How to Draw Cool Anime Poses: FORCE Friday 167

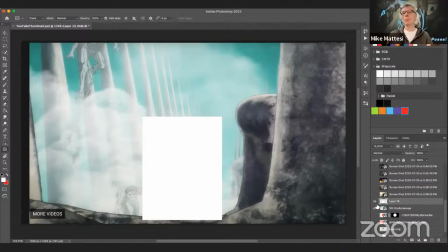that are like attacking the people of regular scale there's also places in this cartoon where people are inside of giants and that's like you know all of the like robo tech-ish kind of stuff giant
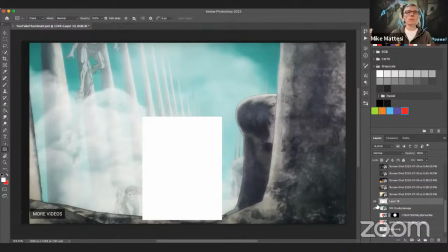robot bots you know it's like Pacific Rim like did an American version of that right so that's in there too so in that weird way it's not abstractly unique um we've seen this before but the skin um no pun intended but the skin that they put on top of this uh is unique
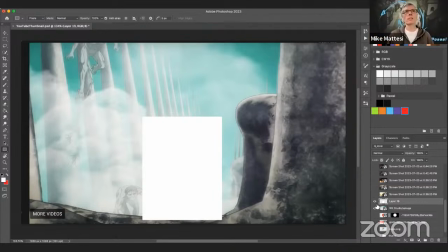you know and the story is great the characters are great the animation is really fun and uh yeah and like i said at least for me i'm like super engaged when i found it the first time i ever found it i think I just sat down like all day. I was like, I just got addicted to watching it. So let's take a look, right?
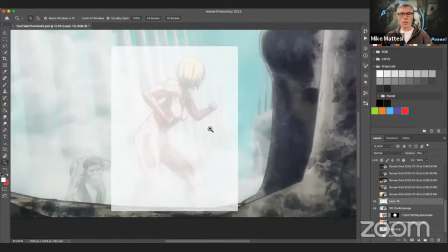So we have this one Titan here and pretty good. Could use probably a little bit of tweaking, I would say. You'll notice that the torso is very straight, right? So if we want her arched over like that and preparing to fight, I would probably just arc this a little bit, even just a small amount, right?
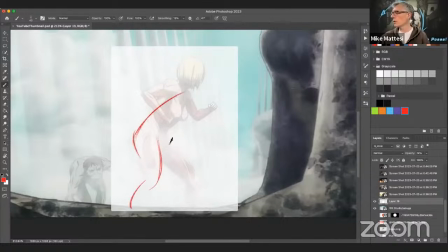Get all this fluidity running through here a little more obviously right like this is all pretty good i would probably just bend her body over get her head over here right more maybe get a better silhouette you'll notice if you if i zoom in here you see that little tiny triangle now let's
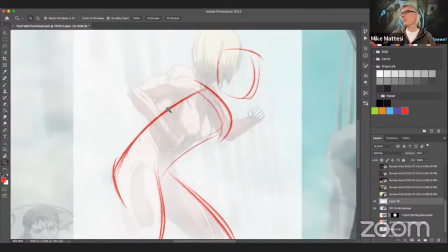remember something this is animating those right those of you that don't know much about animation you know key poses are like key moments in time of a of a character moving there's like the main poses and then there's breakdowns and then there's in-betweens.
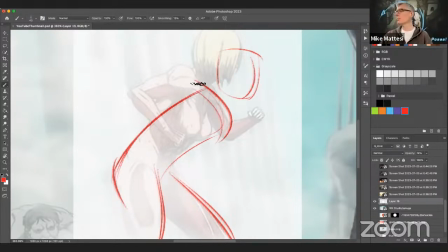So maybe I just happened to grab, you know, an odd, you know, an odd moment, but if it did or didn't, I think it's still good for you guys to see. Like the lesson here is I want to try to open up that shape, right? That shape that's right there.
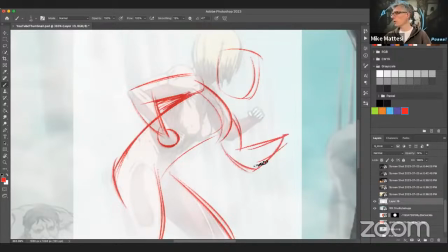And then maybe get her arm like this over here. So, you know, we're, we're shooting for silhouette as Swenly said, right?
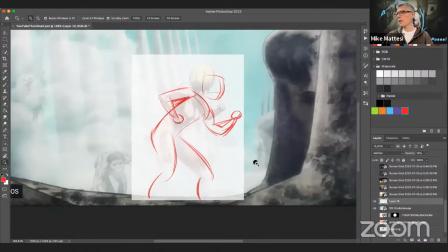It's like, I want to get a clear silhouette out of her. So maybe something like that right is a little more dramatic than that you see all right more hunched more bend in the body clearer silhouette right i didn't change the legs at all right so they look fine
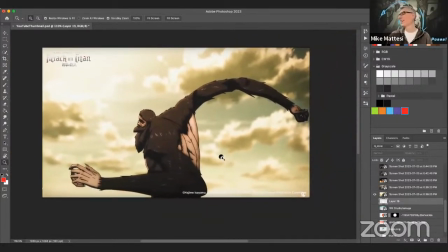there's another titan believe it or not this is like it's like the grandfather to bigfoot you know especially now that i'm in the upper northwest of the united states lots of bigfoot action here right except this is like the uber bigfoot of bigfoots
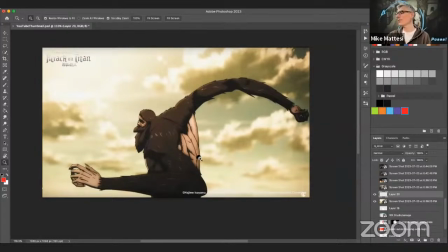I had to capture this frame because just look how much energy and force is in here and how much curvature there is to things, right? Like total exaggeration. I mean, this arm would basically even snap with this much curve in it, right? But, you know, when you're animating, you can kind of cheat. You can get a lot of force out of stuff to just have it move well, you know?
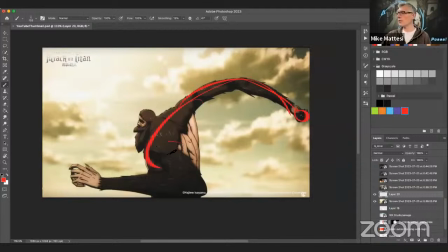So you have this. This is sweeping down into the other arm. This is going this way.